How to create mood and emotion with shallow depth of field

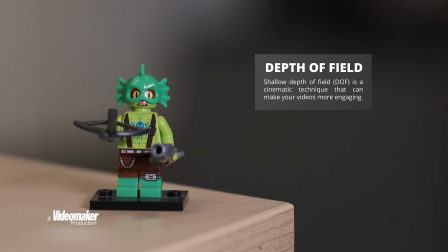[0:08]
Shallow depth of field is a cinematic technique that can make your videos more engaging.
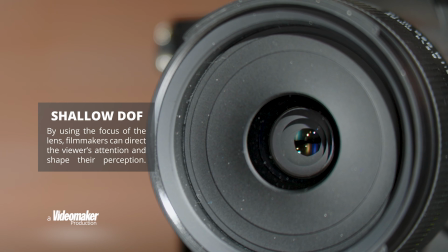[0:12]
By using the focus of the lens, filmmakers can direct the viewer's attention and shape their perception. In this video, we'll explore what shallow depth of field entails, why and how it should be applied, and offer valuable tips and tricks to help you steer clear of common pitfalls. This is just one of the videos from our course, Storyteller's Guide to Lenses. But there's so much more to learn.
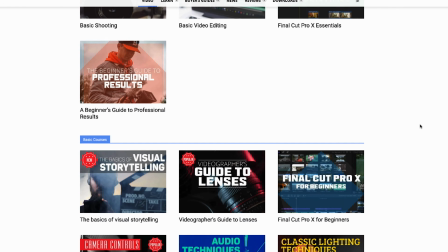[0:31]
As a Videomaker Plus member, you'll get access to over 45 courses on every aspect of video production, like our course on the basics of visual storytelling.
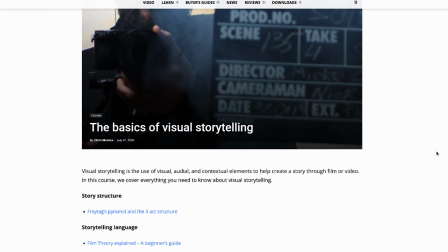[0:40]
It, like this one, will help you take your videos to the next level. And right now, you can get free unlimited access. Just click on this card and sign up now. Don't miss this chance to improve your videos. So, what is shallow depth of field?
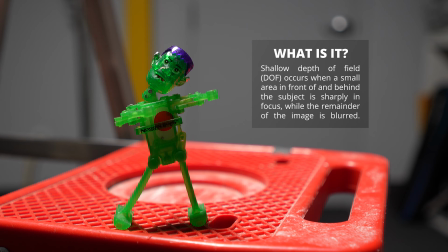[0:53]
Shallow depth of field occurs when a small area in front of and behind the subject is sharply in focus, while the remainder of the image is blurred.
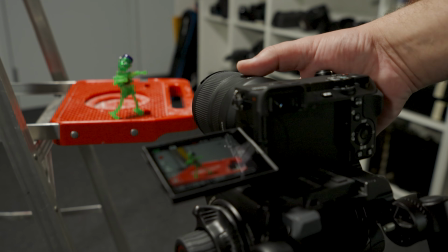[1:01]
This creates a separation between the subject and the background, making the subject stand out.
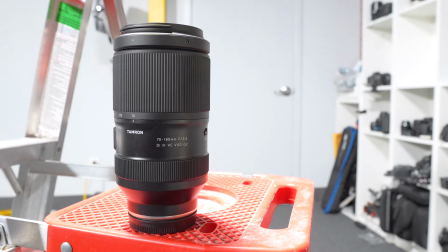[1:06]
You can achieve a shallower depth of field by shooting at a lower f-stop. This means you need to use a wider aperture to allow more light into your lens.
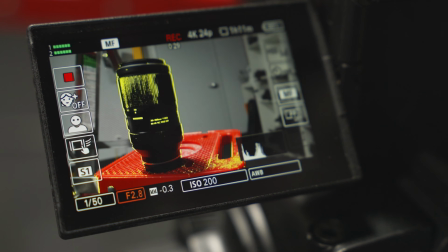[1:15]
The lower the f-stop number, the shallower the depth of field. Then why shallow depth of field? Shallow depth of field can be used for various purposes.
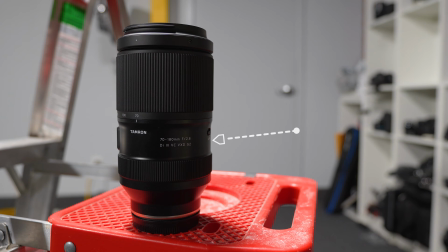[1:23]
It can direct the viewer's attention to the main subject or focal point of the story by blurring out the distracting, irrelevant details in the background. The technique generates negative space around the subject. This contributes to the image's composition and balance and highlights the subject's significance. Shallow depth of field can also affect a scene's mood.
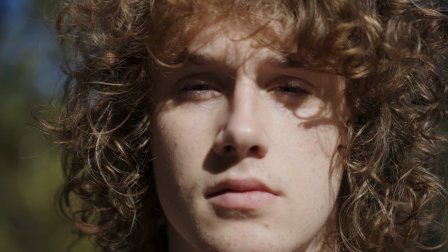[1:42]
It can create a sense of intimacy, mystery, or tension, using blur to convey different emotions and moods.
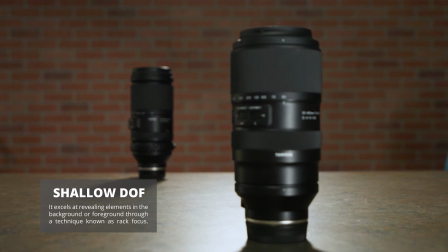[1:48]
Additionally, it excels at revealing elements in the background or foreground through a technique known as rack focus.
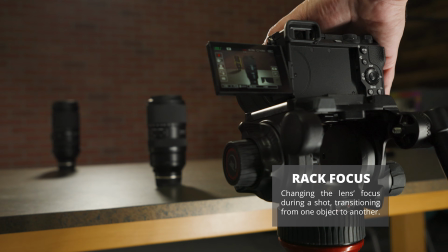[1:55]
Rack focusing involves changing the lens's focus during a shot, transitioning from one subject to another. This can create a shift in perspective, capture the viewer's attention, and introduce drama or surprise to the scene. Now, let's go over how to use shallow depth of field creatively. Shallow depth of field isn't just a technical tool, it's also an artistic one. It can enhance both the storytelling and aesthetics of your videos. Use it to spotlight important subjects and emotional details in your scenes.
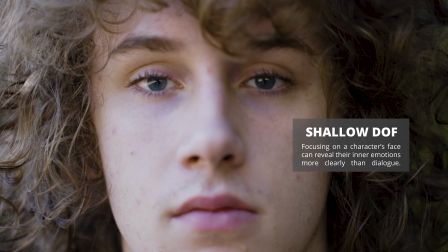[2:23]
For example, focusing on a character's face can reveal their inner emotions more clearly than dialogue. While shallow depth of field is a great visual storytelling tool, it's super versatile and can be used for more than just focusing your viewer's attention.
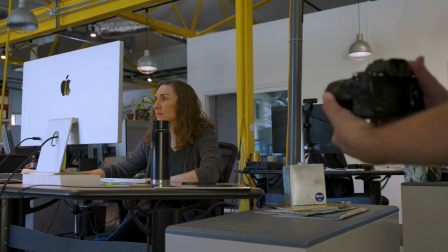[2:36]
It can also create a powerful emotional link between the viewer and your subject.
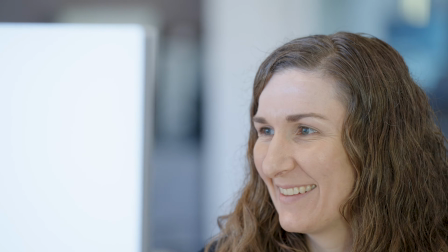[2:41]
You can use shallow depth of field to blur out the background and zoom in on a character, making them feel more vulnerable and empathetic to viewers. If you want to create mystery, using a shallow depth of field can do that too.
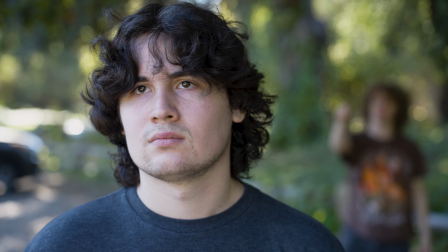[2:53]
Use the shallow depth of field to softly blur a subject to leave subtle clues in the background of your scenes. Or, if you want to adjust your scene's mood, use different aperture settings to affect the amount of blur and light in your image.
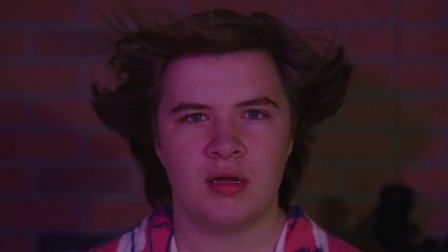[3:07]
A wider aperture, aka a lower f number, can make your scene feel dreamy and otherworldly,
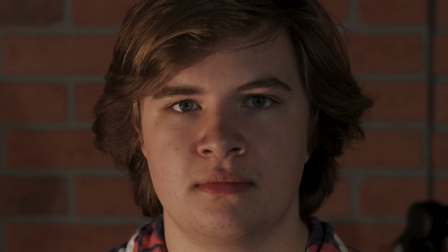[3:13]
while a slightly narrower aperture can create a sense of tension or suspense. Shallow depth of field works for smooth transitions as well.
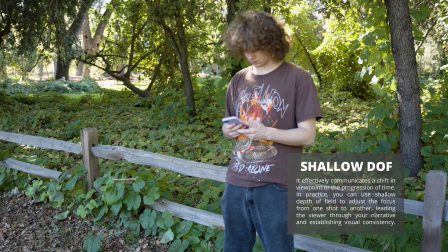[3:20]
It effectively communicates a shift in viewpoint or the progression of time. In practice, you can use shallow depth of field to adjust the focus from one shot to another,
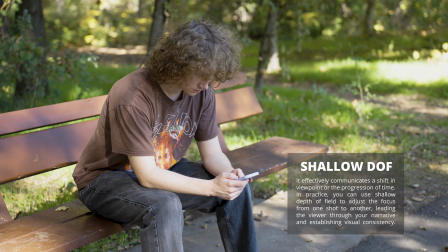[3:29]
leading the viewer through your narrative and establishing visual consistency. Now that we know how to use shallow depth of field, let's learn how to achieve it.
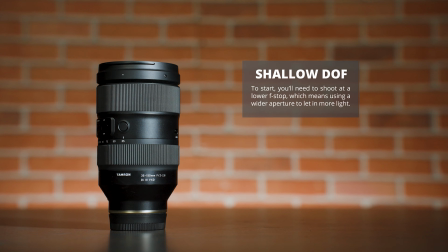[3:37]
To start, you'll need to shoot at a lower f-stop, which means using a wider aperture to let in more light.
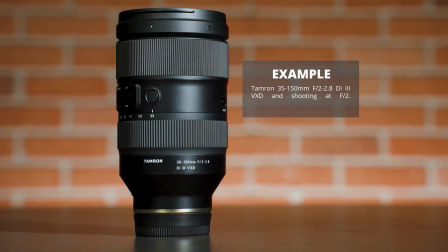[3:44]
For this example, we're using the Tamron 35-150 f2 to 2.8 and shooting at f2.
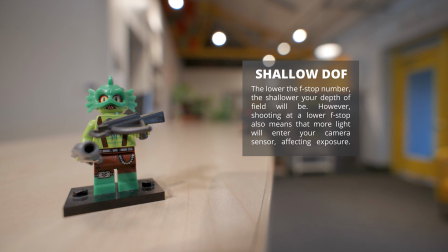[3:50]
Keep in mind, the lower the f number, the shallower the depth of field will be. However, shooting at a lower f-stop means that more light will enter your camera's sensor, affecting exposure. To compensate for this, adjust your ISO accordingly. ISO measures your camera's sensor's light sensitivity.
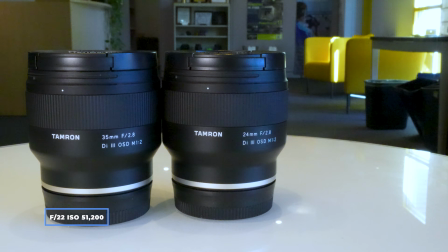[4:05]
Higher ISO numbers brighten your image, but can add noise or grain. Getting a shallow depth of field will come with its challenges. Here's how to manage the extra light you'll get with a lower f-stop.
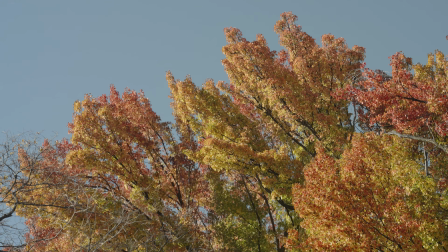[4:16]
First, lower your ISO to reduce image noise and grain. Note that this will also darken your shot.
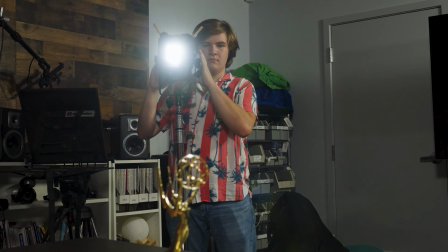[4:22]
You can also adjust the lighting in your scene by dimming or moving light sources further from your subject.
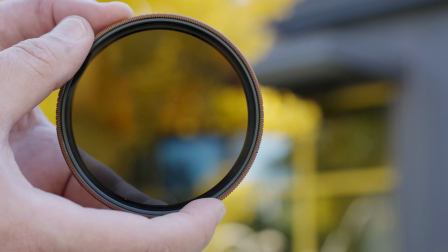[4:27]
Secondly, consider using an ND or neutral density filter. This reduces incoming light without affecting color or image quality. ND filters vary in strength and are measured in stops, which indicate how much light they block.
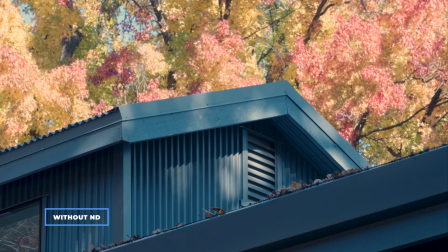[4:39]
You can use ND filters to shoot at a lower f-stop without overexposing your image. Lastly, you can use a longer focal length to achieve a shallower perceived depth of field.
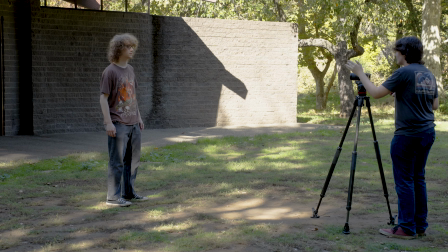[4:49]
Longer focal lengths magnify the subject and compress the background. To get this effect, back away from your subject and zoom in with your lens. Here's some tips to avoid common pitfalls and challenges. There is such a thing as too shallow a depth of field.
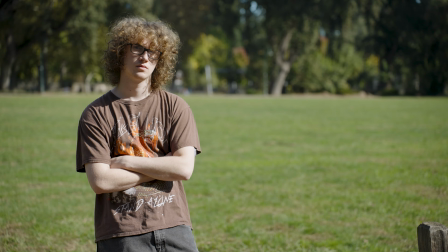[5:03]
Just because your lens can shoot at f2 doesn't mean you have to. Make sure the amount of depth of field is beneficial to the story you're trying to convey.
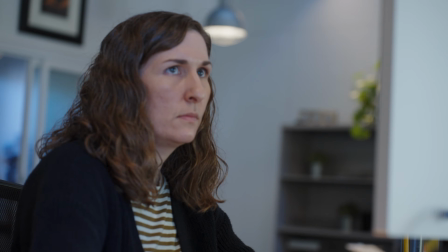[5:10]
When shooting shallow depth of field, make sure you keep your subject in sharp focus. There's nothing worse than thinking you got a fantastic shot and the focus isn't sharp.
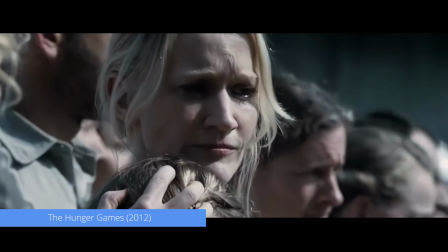[5:19]
In the scene in The Hunger Games, Katniss volunteers as a tribute in place of her sister.
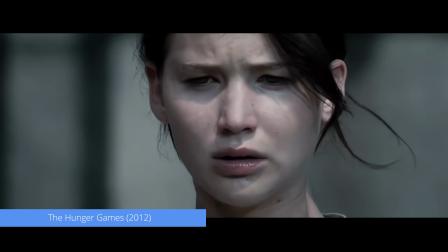[5:24]
The camera focuses on her face, while the crowd and stage are blurred. This creates a sense of courage and sacrifice.
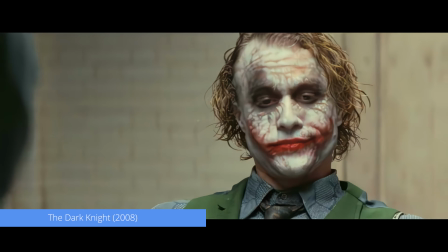[5:31]
Now, in Dark Knight, Batman interrogates the Joker in the police station.
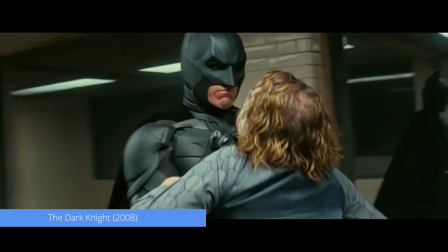[5:36]
The camera focuses on their faces, while the table and the officers are blurred.
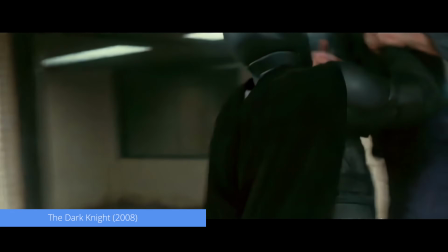[5:40]
This use of depth of field heightens the tension and underscores the intense conflict.
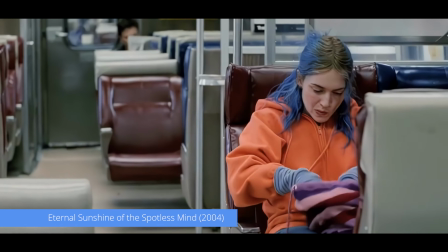[5:45]
In Eternal Sunshine of the Spotless Mind, when Joel and Clementine encounter each other on the train for the first time, the lens focuses on her eyes.
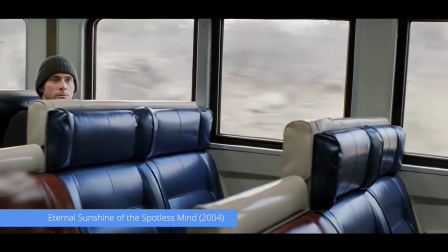[5:52]
The blurred backdrop of the window and passengers adds to the magnetic pull between the two, sparking curiosity and attraction. You just watched one of the videos from our course, Storyteller's Guide to Lenses, but there's so much more to learn.
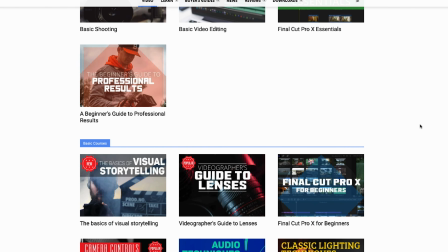[6:06]
As a Videomaker Plus member, you'll get access to over 45 courses on every aspect of video production, like our course on the basics of visual storytelling.
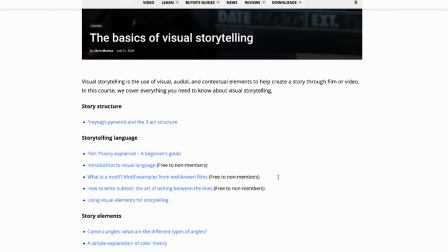[6:14]
It, like this one, will help you take your videos to the next level. And right now, you can get free unlimited access. Just click on this card and sign up now. Don't miss this chance to take your videos to the next level. Thanks for watching.